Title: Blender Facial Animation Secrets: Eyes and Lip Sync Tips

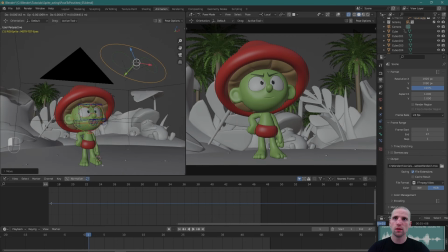(24:31)
So he's talking to someone taller than he, and just off screen, something like this, somewhere just off screen. Okay, insert a key.
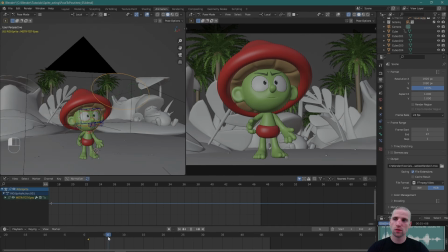(24:44)
Somewhere in here I'm going to have an eye dart, maybe from frame 6 to frame 7. I'm going to insert a key on frame 6, go to frame 7, and just have a little eye dart.
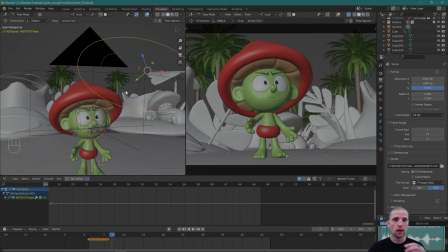(24:57)
An eye dart is when the character, or us in real life, we look at different parts of the body and different parts of the face. And when we change where we look, we do it very quickly. So we can do it over one frame, that change.
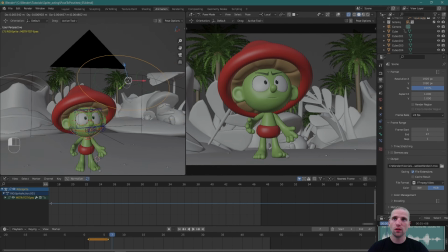(25:12)
So from frame 6 to frame 7, I'm just going to make a little adjustment, and that adjustment is called an eye dart. Insert a key, and just barely he's looking up. So there's a little hold for the eyes now, and then he's looking up.
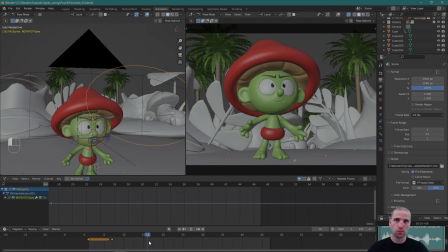(25:30)
And now he's going to take start going into his closed expression. And when he does, I'm going to adjust those eyes down. This is good.
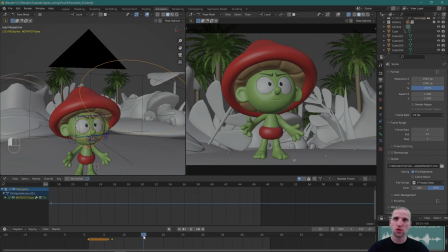(25:44)
It feels like he's not looking up as much as he should. So he's got that little eye dart. Maybe we make that a little more pronounced. And then he starts to dip down somewhere around here with his body. I'm just gonna...
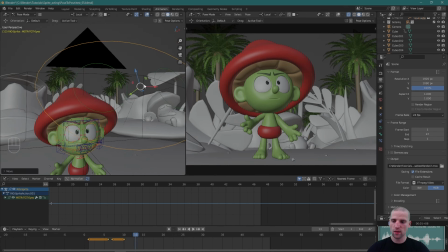(26:07)
This is a very subtle change just to keep his eyes up, and I don't want it to be that noticeable. He's gonna step down. He's still gonna look up. So all of this is very subtle adjustments. I still want the character to be looking up.
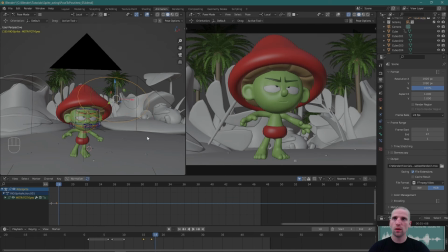(26:29)
Cool, he's starting to blink over here. So over one frame, I'm just going to start bringing those eyes down so they don't get lost.
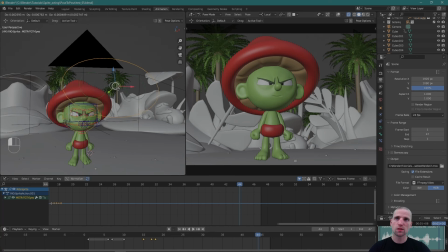(26:47)
Cool. Now let's figure out this last expression here, this last look. Something like this is good. He's still somewhat looking up. Cool. I'm going to insert a key. So that I know for an eye dart is a good spot.
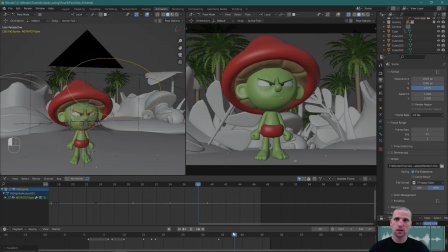(27:07)
Cool. So I'm going to get into that. Insert a key. And now as he gets out of his closed expression, I'm also going to bring those eyes down. So we're not just seeing whites. Insert a key.
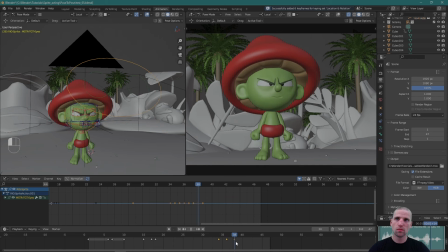Cool. Pull that up a little, make that adjustment. And let's take a look.
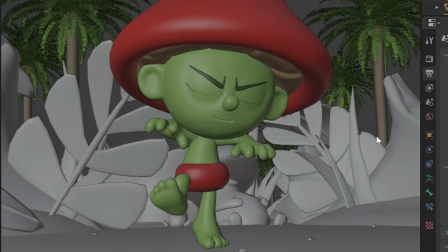(27:33) Everyone in this family hates me. Everyone in this family hates me. Everyone in this family hates me.
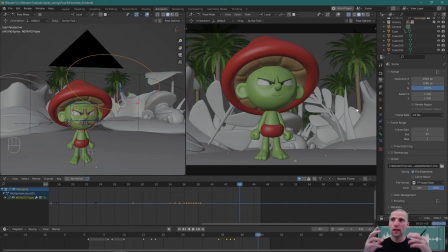(27:38)
Awesome. The eye expression on this shot is done. We could add details, but as a blocking pass, I think this is great. I'm going to jump into another scene now and just show you how I would do an eye blink. That's the one thing that wasn't demonstrated in this example.
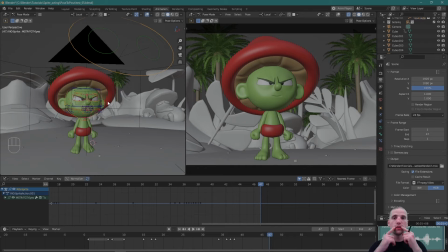(27:54)
And then we'll go back to this shot and do the mouth together.
It's scary up there.
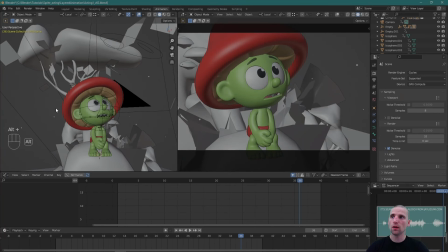(27:59) It's scary up there.
So here's that other shot that we're going to work on together so I can demo the eye blink. I'm going to select all here, and we're going to delete all the keys.
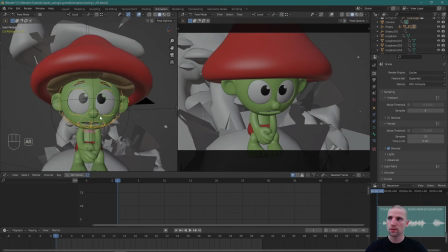(28:14)
Cool. Let's do this performance together on the eyes. I'm going to select this expression and we'll just key it.
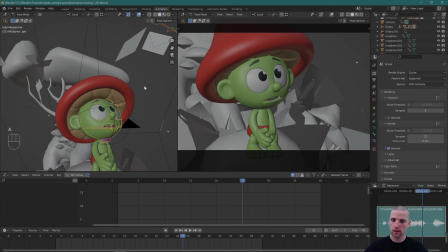(28:20)
Everything selected, insert a key. And somewhere in here, just before the big action in the blink, we're in another expression.
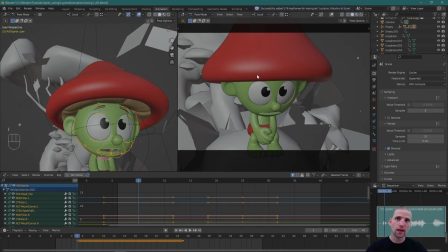(28:32)
That's very similar to what we have now, except I can't see the eyebrows currently, and I would like to.
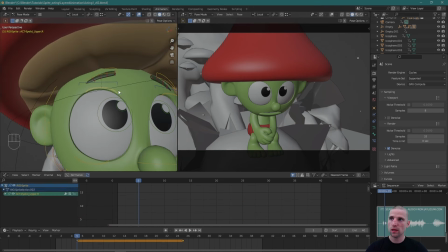(28:38)
So I'm just going to make a pose adjustment.